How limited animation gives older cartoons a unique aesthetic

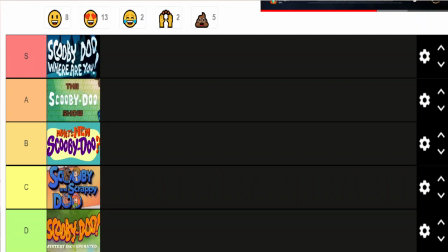4:04 Now obviously there are many different versions of Scooby-Doo, all of varying levels of quality, but the one I want to focus on is Scooby-Doo Where Are You, which ran from 1969 to 1978 for 41 episodes,
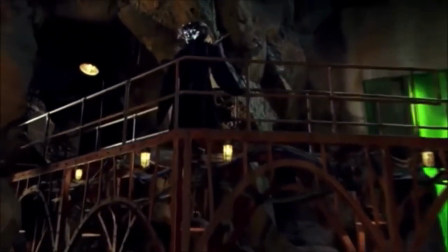4:20 kind of. Now, I think this show is a prime example of how limited animation was able
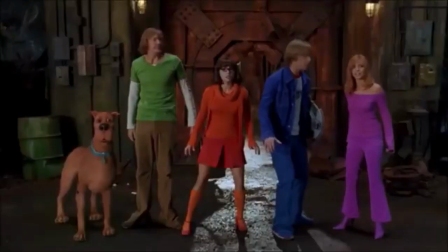4:26 to morph into one of the most successful cartoon franchises ever made.
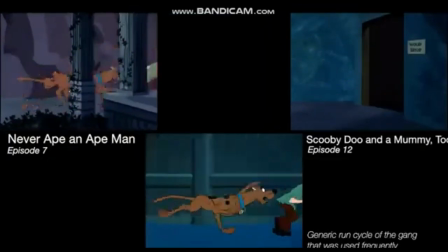4:31 There are a lot of examples of them reusing character movements, but if anything, this makes it a lot more iconic.
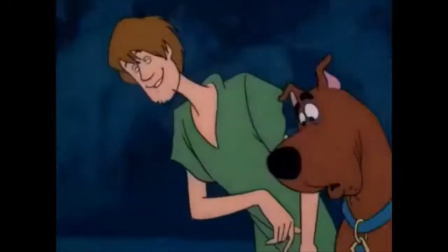4:37 Like the way that the characters run around makes Scooby-Doo, well, Scooby-Doo in a weird sort of way.
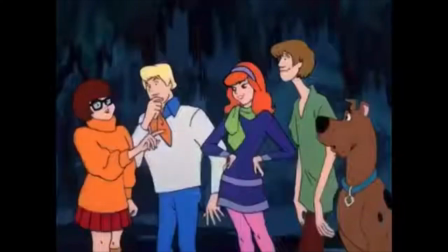4:44 Also, the backgrounds really make the foreground pop out because they are clearly in separate layers.
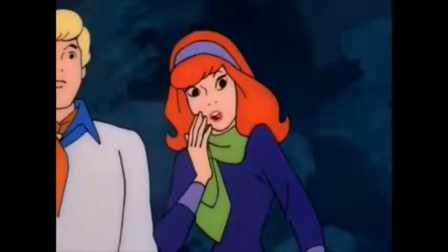4:49 They're usually less brightly coloured, so it's often sort of trying to show the audience what they should focus on.
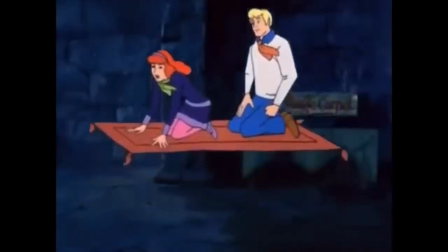4:54 So if an object doesn't blend in with the background, it sort of hints to the audience that it'll be important.
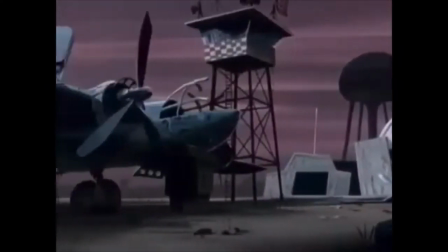4:59 Also, the dull backgrounds represent the bleak and eerie nature of the locations,
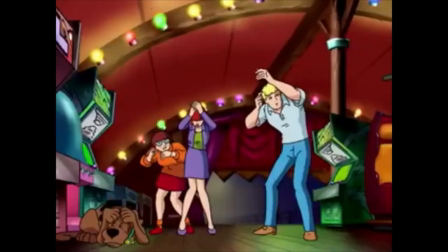5:04 and the colourful characters represent hope and truth, unlike in some later editions where everything is more colourful.
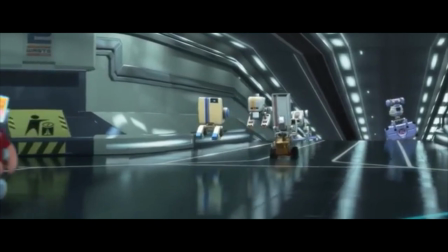5:12 But with advances in technology, is there still a place in the modern day for limited animation?
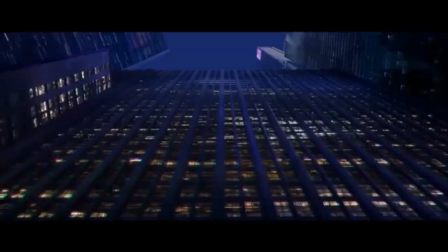5:17 I would say yes. A lot of films will deliberately mimic the older animations with lower frame rates.
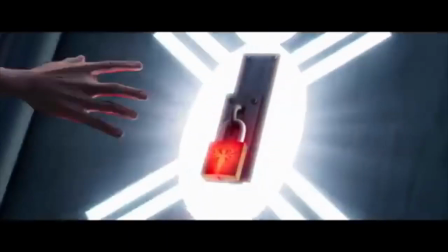5:24 One example is the Sony animated film Spider-Man Into the Spider-Verse.
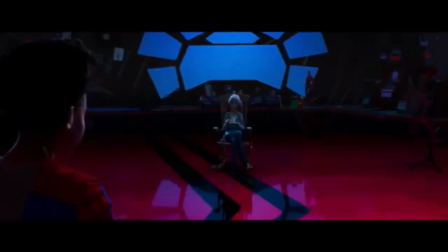5:29 The majority of the film is animated in 24 frames per second, but Miles, the protagonist,
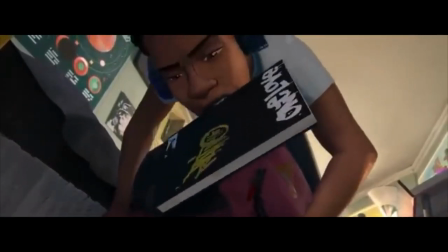5:35 is animated with only 12 frames at the start, to indicate how he's unfamiliar with his role as Spider-Man.
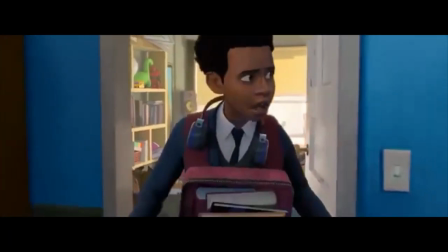5:42 But throughout the film, his frame rate slowly increases, until it's the same as everyone around him.
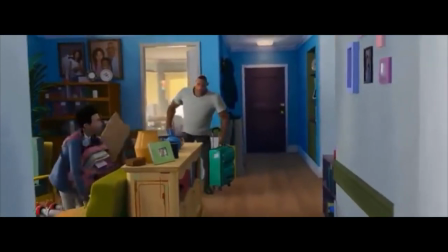5:47 As he becomes more confident with himself as Spider-Man, his frame rate increases.
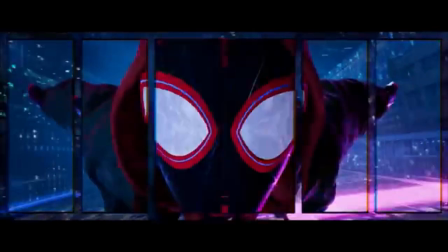5:52 But this film was no easier to animate than ones which have high frame rates all round.
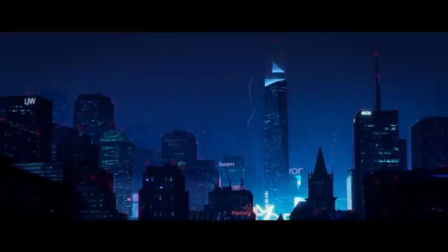5:57 It had 177 animators, which is like triple the amount that most animated films have.
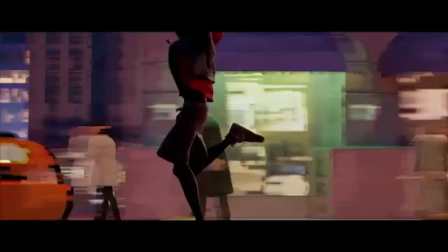6:05 And this may have been because the film had quite a unique aesthetic, trying to look like a comic book, giving it a choppier, more jittery aesthetic,
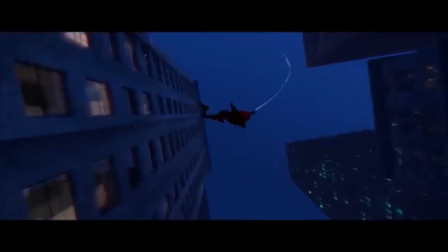6:12 as well as having the characters jump unrealistically between positions.
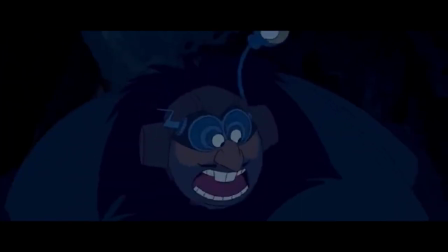6:16 So it would seem that in some cases, limited animation isn't being lazy or budget-saving, and some films took it out of their way to replicate an older limited style,
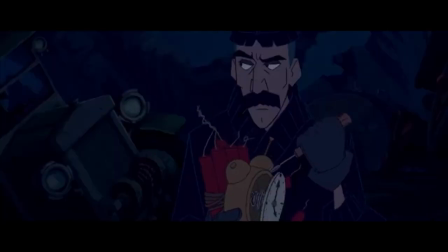6:25 but should we really be calling it limited animation?
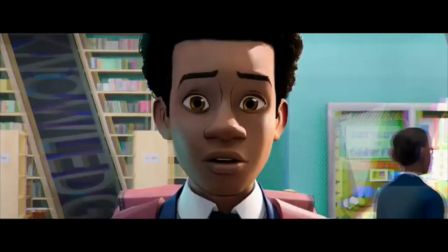6:28 For example, Spider-Man Into The Spider-Verse's visual effects team calls it stepped animation rather than limited.
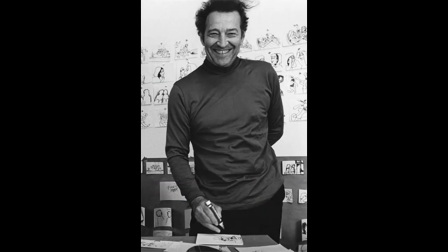6:37 Similarly, former Disney background and layout artist John Hubley, who was the creator of UPA's Mr. Magoo, preferred the term stylised.
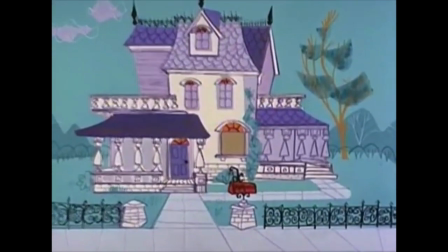6:46 This was likely because it made the movements feel more free, ironically making it less limited.
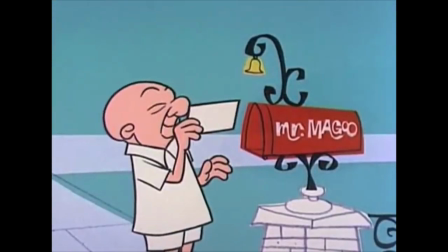6:52 It didn't have to adhere to the normal laws of physics and was able to immerse view it into a completely different world.
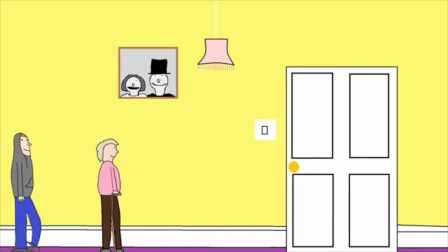6:58 Also, limited animation is something that I've even experimented with, with my many animations,
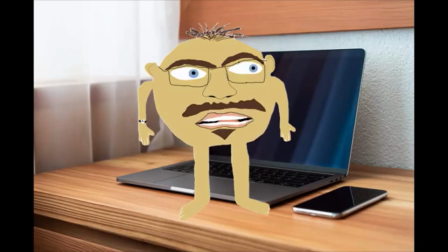7:04 so hopefully me and some other early animators may help to keep the limited animation alive.
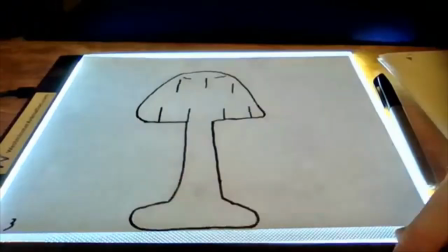7:10 Thanks for watching, links to the sources of information and the list of films I've taken footage from are in the description.